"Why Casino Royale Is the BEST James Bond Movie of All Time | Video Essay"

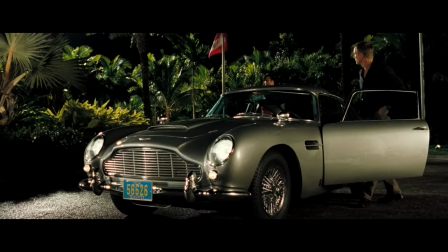16:23 It wasn't enough to just make another GoldenEye and continue on the way they had. This needed to be a film that changed everything.
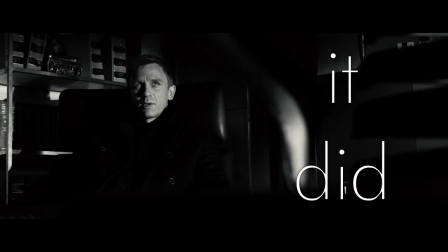16:32 And right from the black and white opening we talked about earlier, it did. No gun barrel at the beginning.
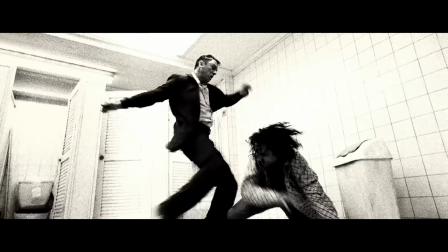16:39 Instead, we get the coolest opening a Bond film has ever gotten. Right from the first fade-in, Campbell builds a mystery.
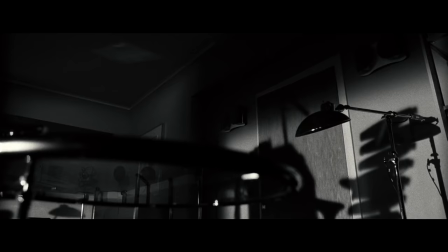16:45 Who is this guy roaming through this office building? Where is that elevator taking him? Oh, is this his office?
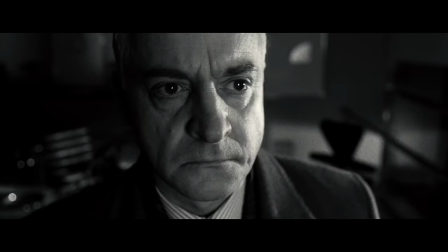16:51 Why is he going there so late at night? Why is his safe? Oh, there's James Bond.
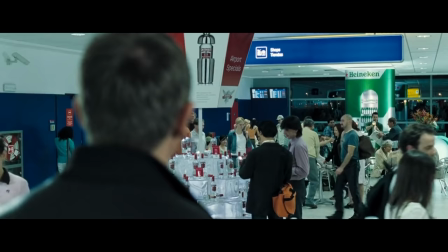16:56 Every shot of this first minute is pitch perfect, and then Campbell doesn't let up for another two hours.
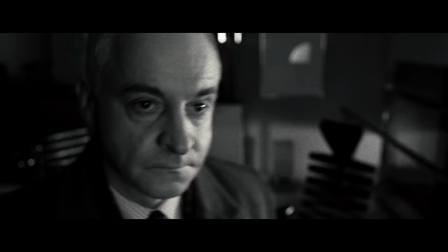17:03 He has such a phenomenal sense of space and setting, how to move a camera when not to move it at all.
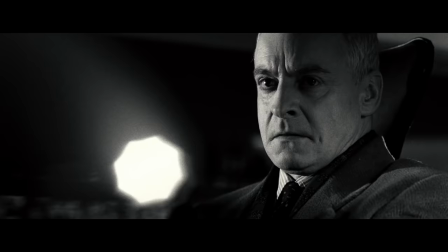17:10 What syllable of Daniel Craig's line to rack focus on for maximum impact?
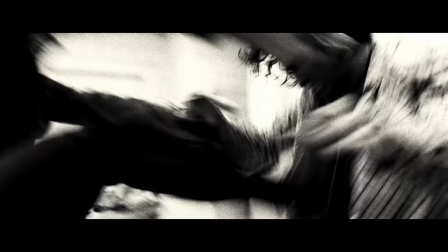17:16 And then the film's smash cuts to... a bathroom? Yep, Martin Campbell puts Bond in the toilet.
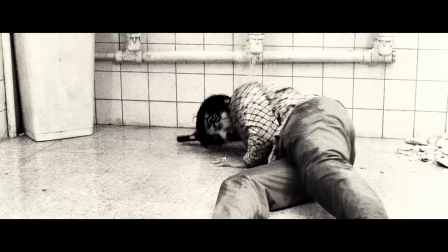17:24 Except no, he doesn't. Bond drowns that other guy in his sink, grabs his gun, guy's not dead after all, and there's the gun barrel.
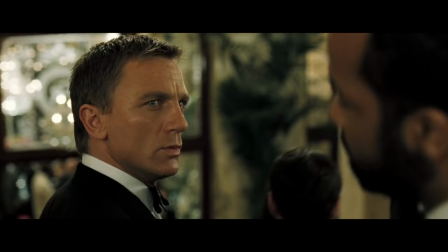17:31 Kind of. It's not a full gun barrel sequence happening in a flash and going into the main credits.
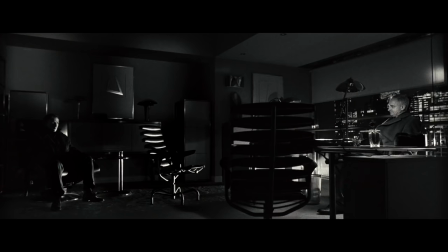17:36 Kind of like how this isn't a fully formed James Bond yet, right?
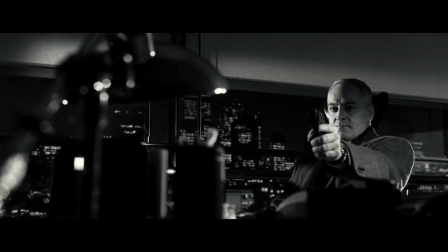17:40 There isn't really anything to say about this opening that isn't just superlatives.
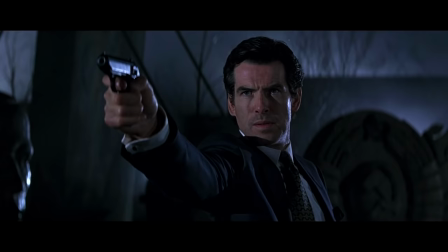17:46 It's an unceasingly ballsy opening to Casino Royale. I'm not saying Campbell wasn't confident making GoldenEye.
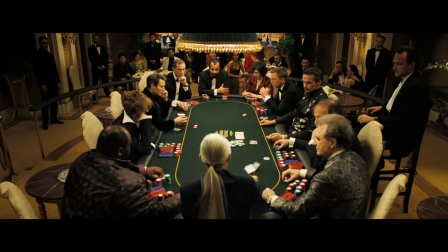17:53 That movie f***s. But Casino Royale is, by comparison, Campbell walking in the room and saying, right,
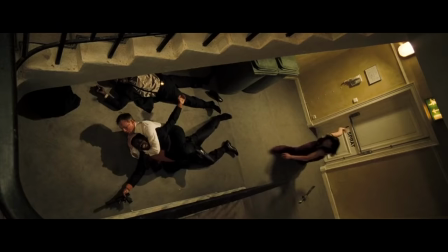18:01 I'm making my f***ing Bond movie now and then just going for it.
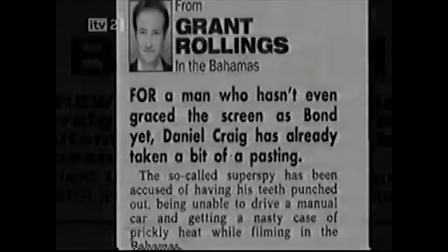18:06 The press and the internet alike might have been thrashing this film before seeing a foot of celluloid, but that's on them. When you have a director and leading man who are both making bold statements for Bond, that's going to motivate the rest of the team too.
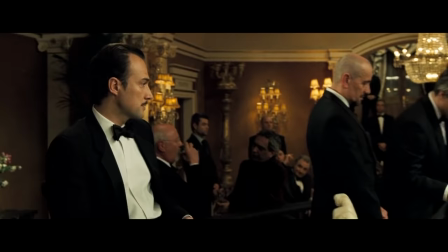18:21 Phil Mayhew, director of photography on most of Martin Campbell's feature films, including GoldenEye,
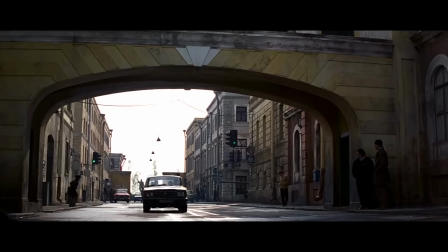18:27 rejoined Campbell for Casino Royale, and even he went all in on giving Bond a new vision.
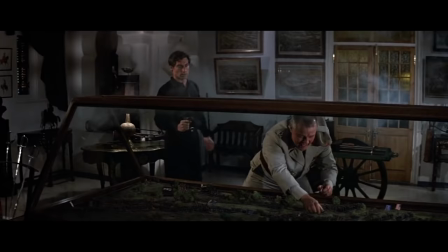18:33 Goldeneye is a great film to look at, but aesthetically, it's definitely in line with the couple of Bond films that came before it and the couple that came after,
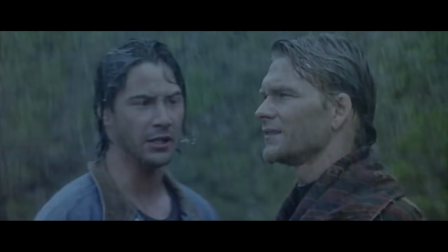18:41 and it's arguably in line with 90s cinema in general.
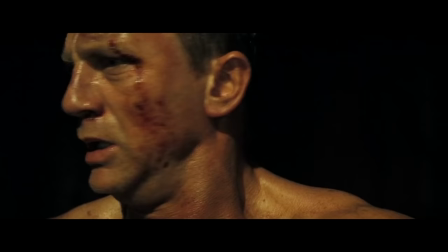18:45 Casino Royale, on the other hand, didn't look like anything we'd seen before in Bond, and in a lot of ways, it doesn't look like anything we've gotten since.
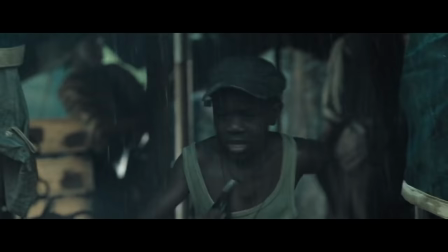18:54 Black and White is a bold enough choice, but once color enters the film, all bets are off.
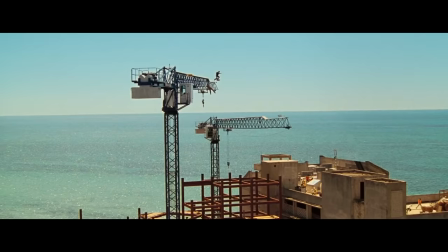19:00 Right from the blood in the gun barrel, there's a deliberate saturation and richness to the color.
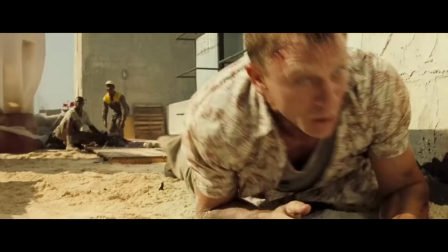19:06 Like you're there in the world with Bond rather than viewing it through some cinematic filter.
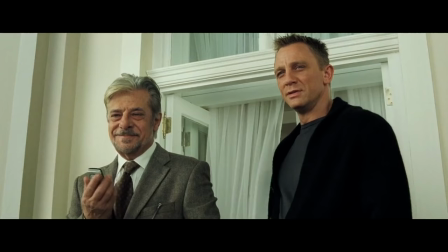19:12 It almost makes you forget that you're watching a movie so much as a document of Bond's life.
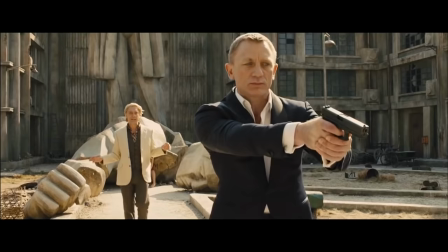19:17 Maybe the filmmaking in Casino Royale doesn't call attention to itself from the screen the same way, say, Skyfall and Spectre do.
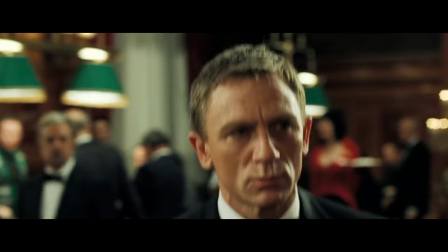19:25 But that doesn't make it any less brilliant.
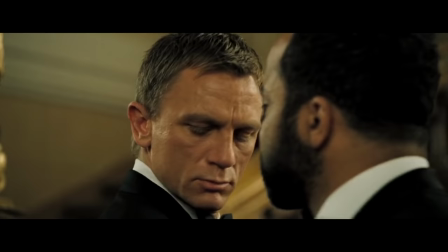19:27 Take the scene where Bond stalks Le Chiffre in the casino. hellbent on killing him after losing in the poker game with only Felix Leiter to stop him from a foolish move.
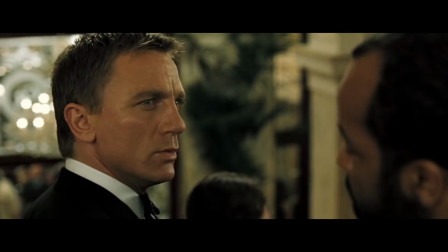19:36 Campbell creates a palpable urgency to the scene largely by doing very little,
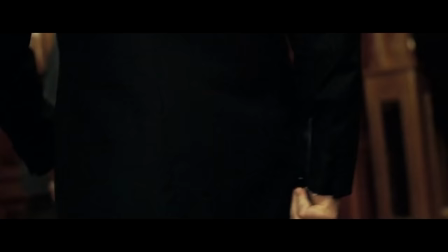19:41 by ordering simple camera movements and cohesive cutting that only gets faster as Bond gets closer and closer to the murder he plans to commit.
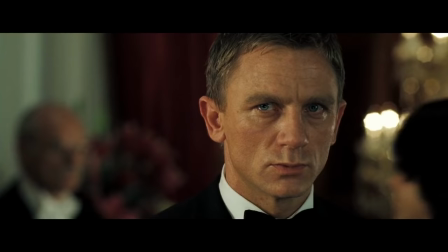19:49 Even though we're only halfway through the film, you really believe Bond will kill the villain at this point and nothing seems
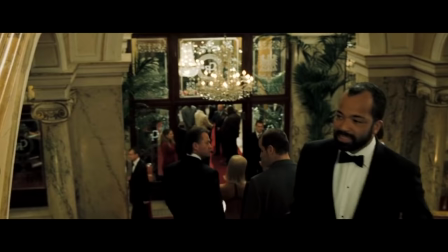19:57 capable of stopping him until Jeffrey Wright appears in front of him,
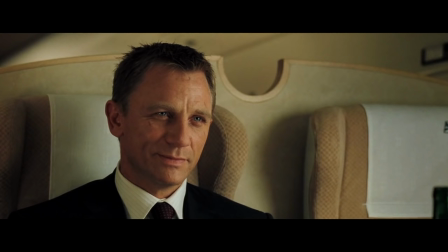20:02 the valve through which all of the built-up tension can now flow out. If you've got the time, I'd be happy to extend this praise to pretty much every single scene in the film.
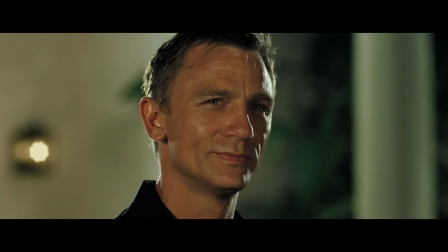20:10 This isn't just a confident filmmaker putting everything on the table,
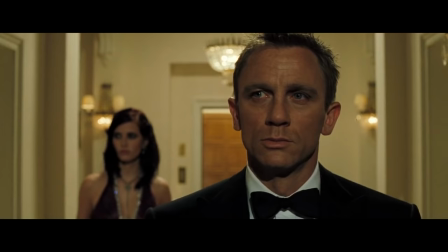20:14 this is a phenomenally talented director using decades of experience to execute his craft at an exceptionally high level,
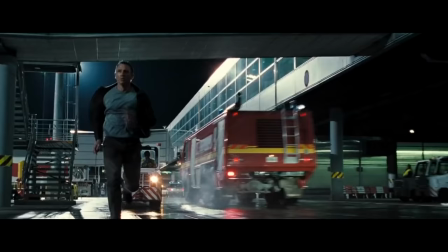20:22 and this is doubly true of the action sequences.